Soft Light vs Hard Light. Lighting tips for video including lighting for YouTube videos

This kind of sounds like an attribute of soft light, having a more even spread of light. Light number two is the compact and portable Falcon Eyes F7.
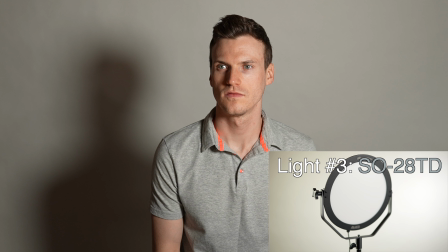(8:24)
And light three is the Falcon Eyes 28TD, the light I've been boasting for being so extremely soft for its size, the one I've been using for most of my videos in my small office thinking I'm getting similar light output and conditions as my big light and modifier.
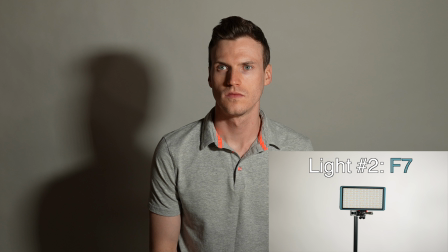(8:39)
While comparing the 28TD directly to the F7, the light across my face doesn't seem to be that much different to be honest. The next shadow and silhouette are less obvious and I'd say there's at least a minor noticeable improvement overall across my face, but if I wasn't comparing them side by side, I think I'd have a very hard time telling the difference. Maybe the SO28TD isn't as amazingly soft as I originally thought. It's always fun when I actually learn these things myself when making these test videos.
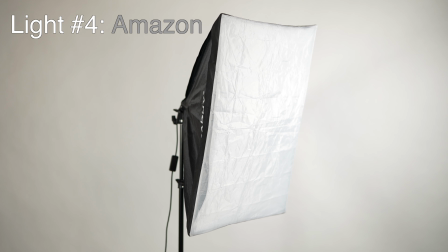(9:07)
Light number four is the cheap Amazon kit, making its way quite far up this list, which is great.
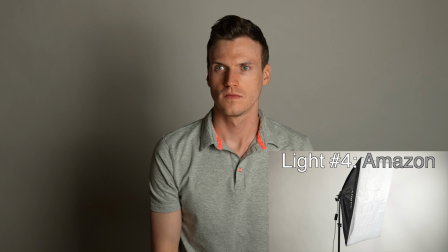(9:11)
It's the cheapest and you get quite a bit for what you buy but there are a few limitations one you can't control the power of the light output and i wouldn't say it's the strongest and it's also not bi-color so you can't control how warm or how cool it is it's stuck
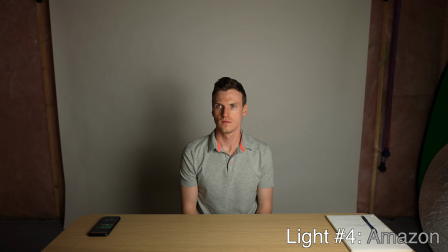(9:25)
at 5500 kelvin and i'm not sure how accurate that is you can see comparing this light to every other one it definitely has a green hue overall
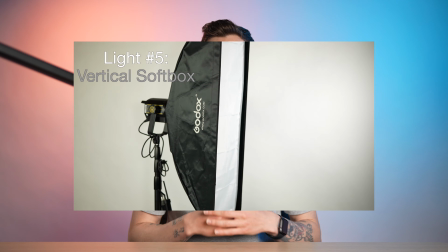(9:33)
though for someone who is just starting out this is a great option number five is the vertical orientation of the godox rectangular softbox i think it
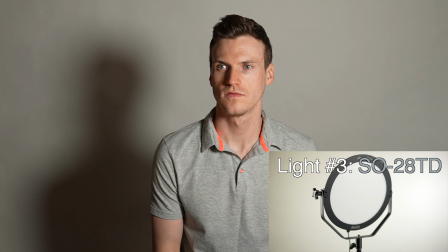(9:41)
looks quite a bit better than the previous three, the shadows are brightened up, the highlights aren't as hot, and the silhouette has lost a lot of its definition. But even though it's big, most of that size is vertical, so as far as trying to wrap the light across my face is a little bit more difficult given it's not that big horizontally.
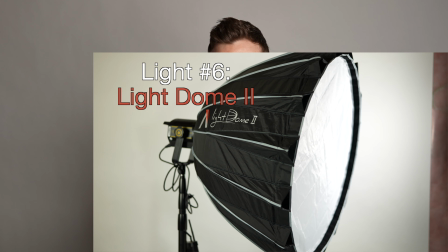(9:57)
And now the second softest light on this list is… the light dome 2. This is the one that I exposed too bright.
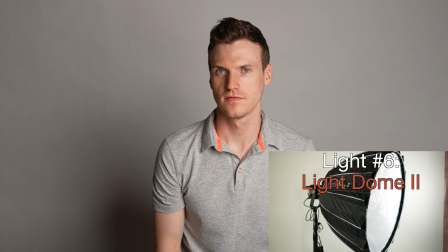(10:04)
I played around with exposure in post, but it changed the image too much so I just left it as is. Given that this softbox is wider than the Godox when it's vertical, it only makes sense that the light would wrap around my face better and reduce the shadow from my nose and generally brighten up the shadow part of my face. And finally, for the softest and best light on this list, which may be cheating a little, is the rectangular Godox.
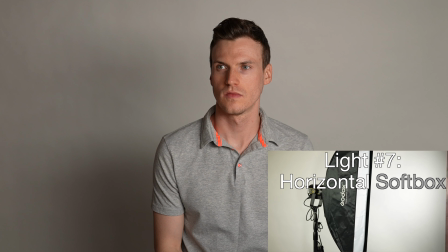(10:25)
Given how long it is, it's just able to wrap its light all around me with very even lighting and the silhouette is pretty much gone too. But two things of note. One, because now it's much wider, it's not able to spread its light vertically as well. the shadow on my neck is definitely more defined
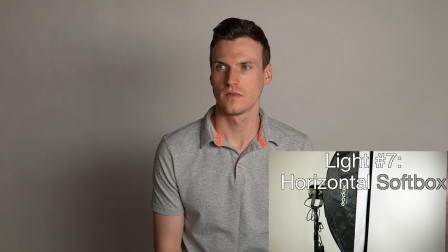(10:40)
than in the light dome and because the light covers a lot of me it also brightens up a lot of my background and to me looking between the two
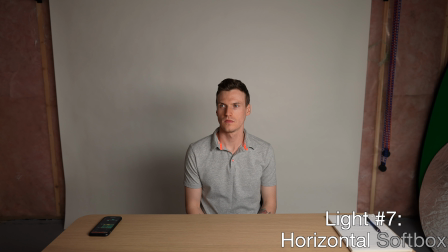(10:47)
i would say i don't pop as much with the godox as i do with the light dome the light dome just seems to separate me more from the background which i do like this obstacle and generally just removing your silhouette from the background can easily be rectified by using a light behind you which is something i always do and i'm doing right now to get that orange and blue background behind me i'm actually using most of the lights in this comparison together in tandem
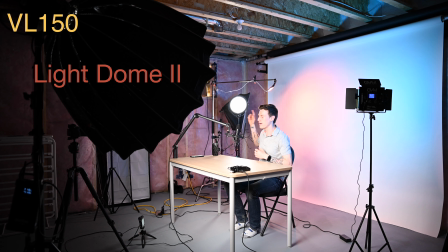(11:09)
i have the vl 150 with the light dome 2 i have the so28td behind me as a fill and hair light on the other side here i have the f7 as the orange backdrop and then another rgb light for blue so that is my light comparison video if you learn anything at all a quick like is always appreciated and if i waste your time hit hit that dislike button twice for extra luck.